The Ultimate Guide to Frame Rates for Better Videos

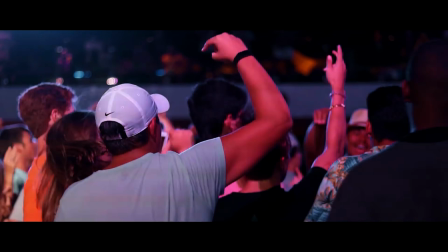0:00 Using the proper frame rate is a creative choice that can really take your videos to the next level.
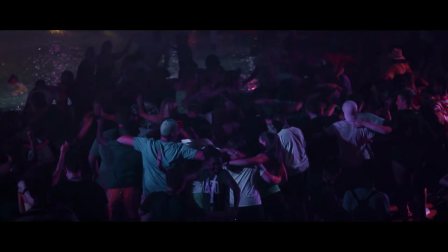0:03 So in this video, I'm going to tell you what frame rates are, and hopefully you can use this as a guide moving forward with your videography journey.
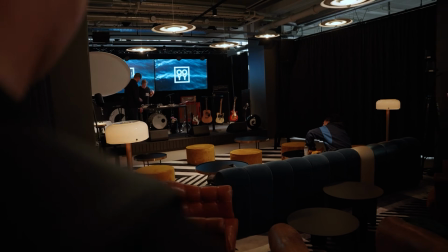0:10 And that way you can always have this to come back to, whether you're a beginner or you're more advanced. So let's get started. So what are frame rates? Well, frame rates are just the number of images or the number of frames across 1 second of time.
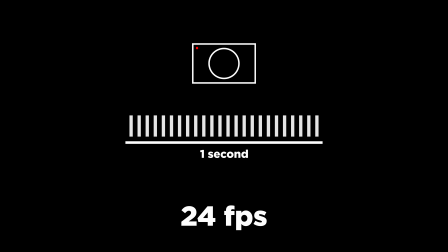0:24 So you'll hear 24 frames per second. That means there's 24 frames within a second. Or there is 60 frames per second, which is 60 frames or 60 images in a 1 second period. And what that's doing is the camera's taking in that information as you're shooting your video. But why does that matter? Well, depending on which one you choose, it's gonna make your videos look more lifelike or make your videos look more digital. But it's not enough to just say that they all look different. Like, how can I use them in real life? Well, Hollywood movies typically use 24 frames per second because it's the closest thing to what we see in real life. Television broadcasting and news broadcasting typically uses 30 frames per second. And then you have 60, 120 frames per second, and there's even higher ones than that. But anything really 60 frames per second and higher is typically used for slow motion. If you're going for that cinematic movie look, I want you to remember to always shoot your videos with the intent of converting them to 24 frames per second in the edit. So essentially what that means is that anytime you shoot higher than 24 frames per second, like 60 frames per second or 120 frames per second, what you're gonna do is you're gonna put that in your editing software,
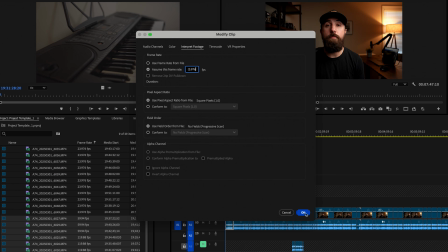1:24 you're gonna convert that to 24 frames per second, and it's gonna make it much slower. So the higher that number, the more slower the footage is going to be.
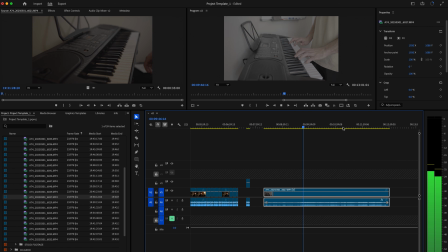1:31 And then whenever you put it onto your timeline, it's gonna play back smoothly.
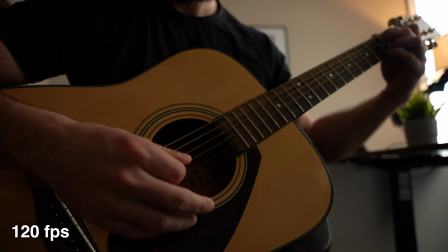1:35 If you don't convert your footage to 24 frames per second first, when you put it on the timeline, it's gonna play back all choppy and it's not gonna look good at all. When I'm out shooting, I'm very intentional with the frame rate that I'm using because the frame rate that I choose is a creative choice that helps me tell the story the way that I want to tell it. If I shoot all of my shots in slow motion, I know that that's gonna get dull and very boring really quick. So I'm not shooting everything in slow motion. I'm only picking the frame rate that's gonna help best tell the story.
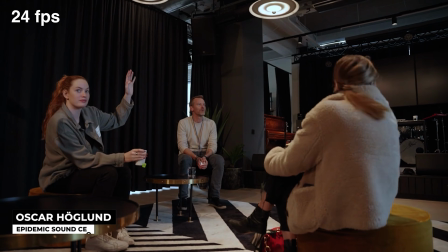1:59 Some shots I'll shoot in 24 frames per second, like if I'm shooting some dialogue or like an interview or something like that,
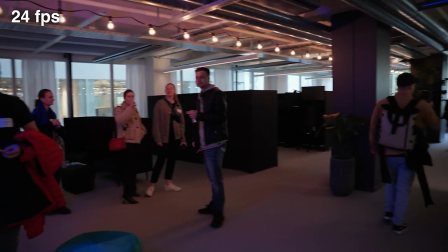2:05 or if I want to just capture something that needs to be in what it would be seen at in real life.
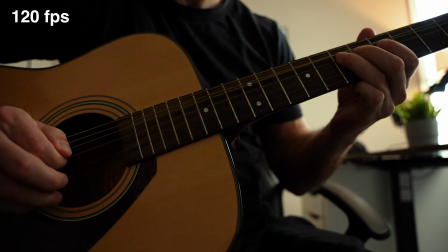2:10 But I'll also get some shots at 60 frames per second or 120 frames per second. And those slow-mo shots are typically ones that I want to draw a lot of attention to because they're either things that are really important or things that capture details that you wouldn't be able to see unless you actually shot them in slow motion. So you can shoot at 24, 30, 60, or 120 frames per second. But even if you shoot at those frame rates, you can still mess up your footage. And the reason why is because there's something called the 180-degree shutter rule. And basically what that means is that your shutter should be double what your frame rate is. So if you're shooting at 24 frames per second, you want to be shooting at 1/50 shutter speed.
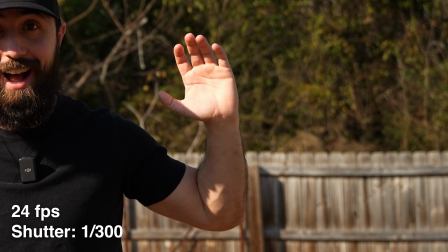2:45 If you're shooting at too high of a shutter speed, you'll notice that you're not getting natural motion blur in your shot. So always make sure that your shutter speed is double what your frame rate is so that you can get that natural motion blur. But that creates an issue. So if I'm shooting at 24 frames per second and my shutter speed is 1/50 and I'm shooting outside in the middle of the day, I'm probably gonna have this blown out looking shot.
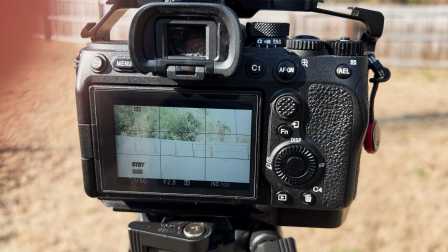3:04 So what do I do? When you're shooting outside during bright daylight, it can be impossible to get proper exposure when trying to shoot at 24 frames per second.
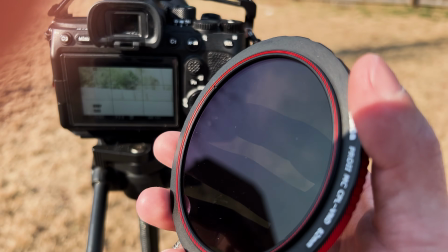3:11 So for that, what I use is this Haida filter here. And so basically this is like sunglasses for your camera.
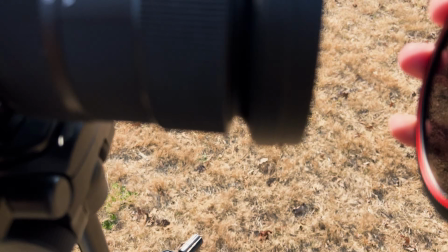3:17 So this thing, what I do is I'll take it and I'll screw it on to the front of my lens.
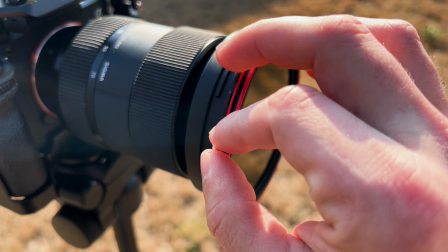3:22 I really like this Haida filter here because it's a variable ND filter, so I can quickly make adjustments to the exposure that way.
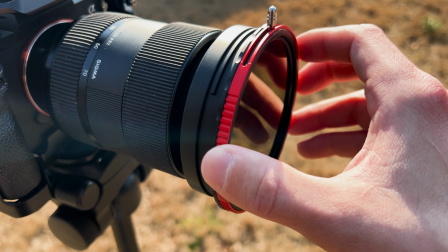3:29 And it's also a circular polarizer, so it's gonna cut out any reflections if I'm doing any shots with like cars or anything like that.
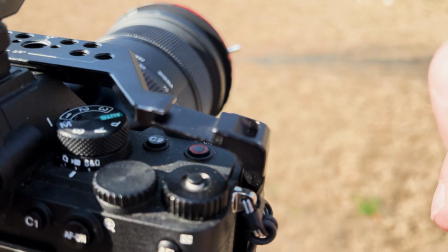3:34 Then I'll go back to the camera, make sure that my settings are all correct, and then I'll adjust the filter to make sure I have the proper exposure.
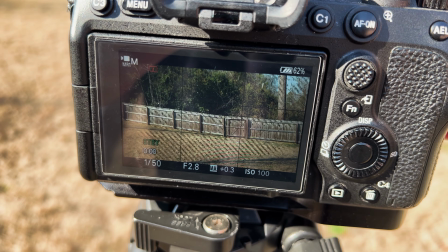3:41 So if I move that little dial, you can see as I move it to the left, it's starting to get that proper exposure.
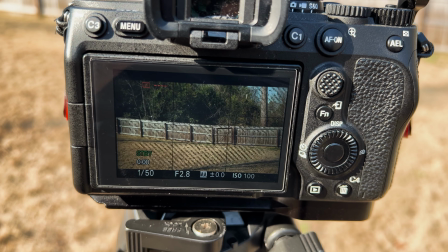3:47 This allows me to maintain the 180-degree shutter rule and still shoot at 24 frames per second. Now, if you didn't have an ND filter, you could also just raise the aperture, but that just means that you're gonna have less of a blurry background. So the easiest thing to do is just get yourself a variable ND filter. You just wanna make sure that you get one that doesn't have a bunch of crazy color casts or anything that's gonna mess up the colors in your shot.